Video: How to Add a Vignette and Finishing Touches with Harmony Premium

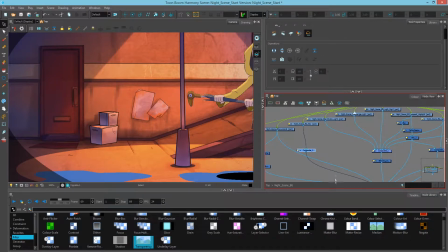4:14 I haven't added anything, I've just added a composite. And now I want to add a matte blur to the front of this. So if I put this directly in, you can see what happens. It renders to a white. And the reason we can see this rendering again is because we have this render preview.
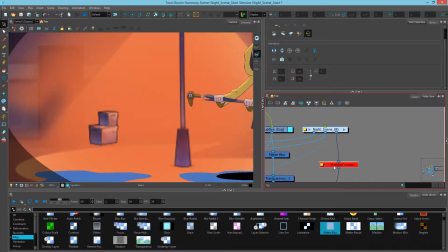4:31 If this wasn't on, everything would get very muddy. But with the render preview, we're allowed to see the blend modes happening right away.
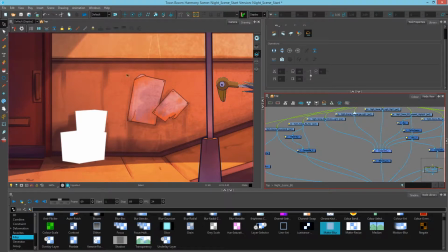4:40 Now, I don't want to use white. I want to use some sort of similar tone to this to kind of blend over top my background.
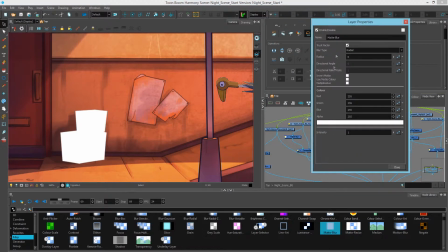4:48 So I'll hit the matte blur properties, and then I'll click the layer color,
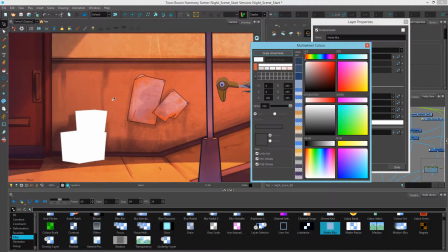4:54 and I'll draw from this color source by click dragging and letting go once I've picked the color.
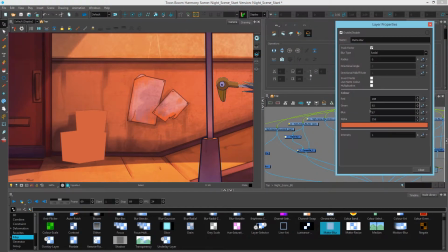5:04 And let's close this down. So now we have the layer properties. We've got our color, and we just need to reduce the alpha. So let's go to 10% of this would be 25 on the alpha. And we can see that dark line is still there.
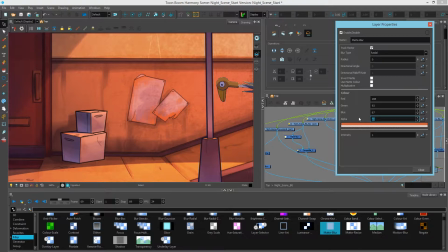5:17 So maybe we'll pump this up to 60 or 80. So 80 looks pretty good.
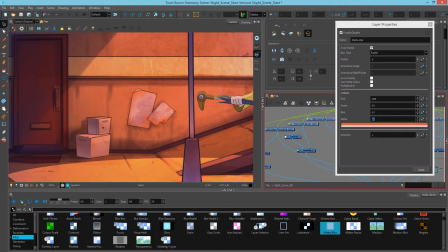5:24 And we can see that now by adding this shape on top, it lightens the boxes enough to blend it with the background element. That if I disconnected it, this is what it looks like. This sticks out, doesn't feel like it's the same environment.
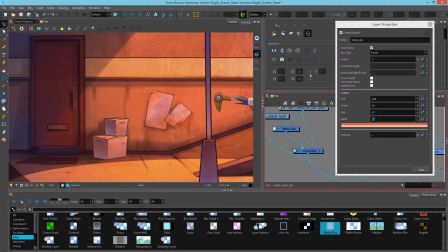5:39 But by adding a matte blur, we have created some atmosphere to this box to fit it in that same environment here.
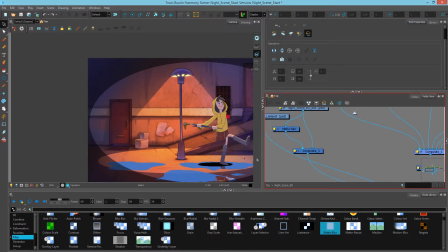5:47 Okay, and then we have one more thing that we can slightly tweak.
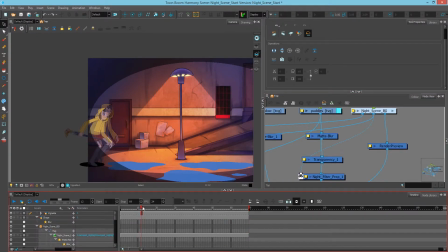5:53 Let's go in here to the timeline. And I'm going to go here because we can see her eyes.
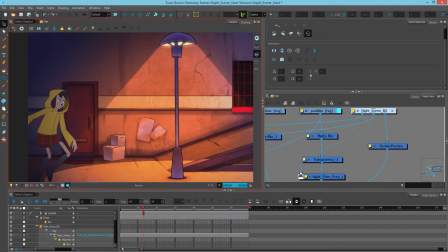5:59 And if we render it, we can maybe say, oh, you know what? Those whites are a little too bright to the contrast of the darkness. So this is sticking out a little too much. And if you recall, in a previous lesson, we used the color selector to cut them out of the filter.
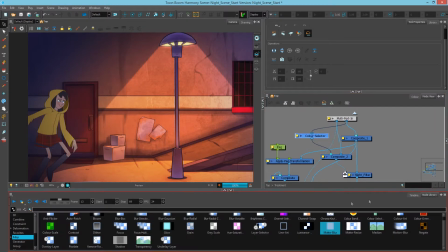6:16 So instead, maybe we'll cut them out 50% so that they're not as bright. And I'll just add a transparency and wait for this to render. And there you go. So this basically says we're going to cut the eye whites by 50%.
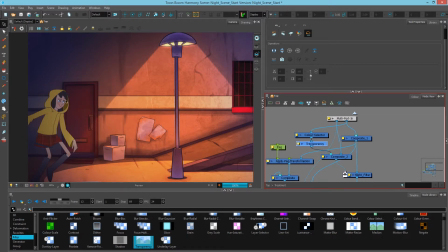6:33 They still stick out from the rest of the character, but they are not, you know, night vision, shall we say.
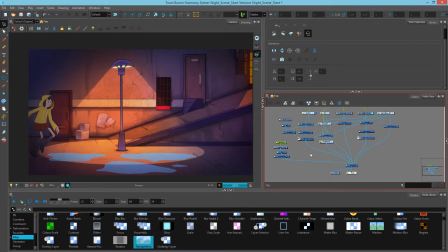6:39 There is one more thing we'd like to do here, and that's take a look at this shadow.
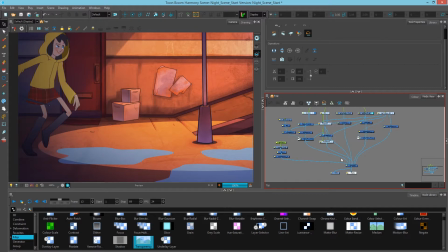6:44 So this shadow is not as intense over here as it would be over there. And if we look at our shadow, we're basically just using the matte blur. Here's where we would actually be maybe better off using a shadow,
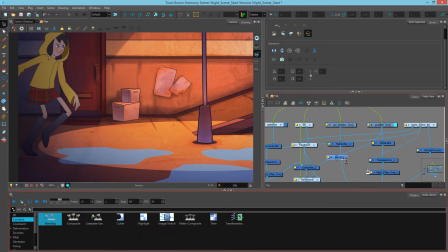6:57 or we could actually just add a blend mode to multiply that shadow down onto the background. So let's do that. And we're going to go blend mode and choose multiply down here.
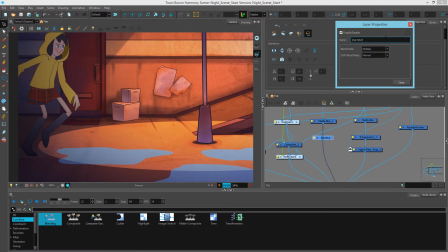7:13 I'm just going to change the name here and type in multiply. And let's just see what that looks like over here.
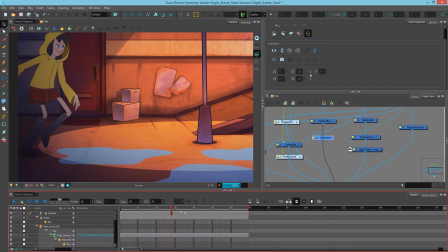7:21 It's blending nicely. And let's just go a little further into it to see that it still holds up.
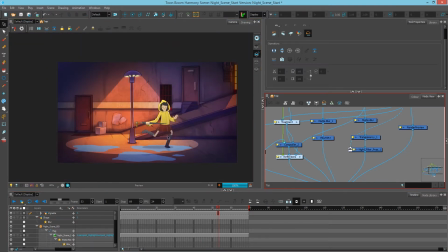7:28 And this looks pretty good. So now what we just want to do is make sure that this plays through pretty well.
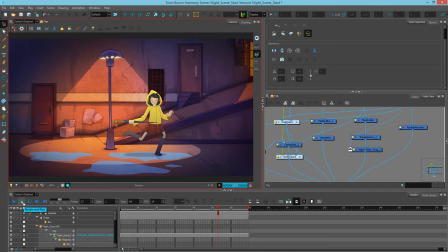7:36 I'll just go down here and hit my render and play button. And this will then start rendering to the frames folder and then launch the Toon Boom Play application so that we can preview our frames back.
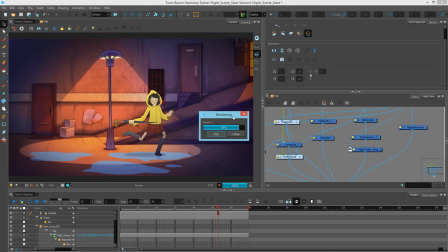7:49 So I'll just wait for this to finish rendering and we'll be right back. Okay, so that has now completed rendering.
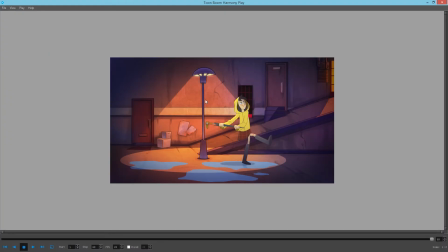7:57 I'll just zoom in here a little bit. And if we now play this back, we can see that our character comes out of the darkness into the light. The highlights kick in, the reflections are working, the shadows are all working, and our background's looking good. And this completes our compositing project.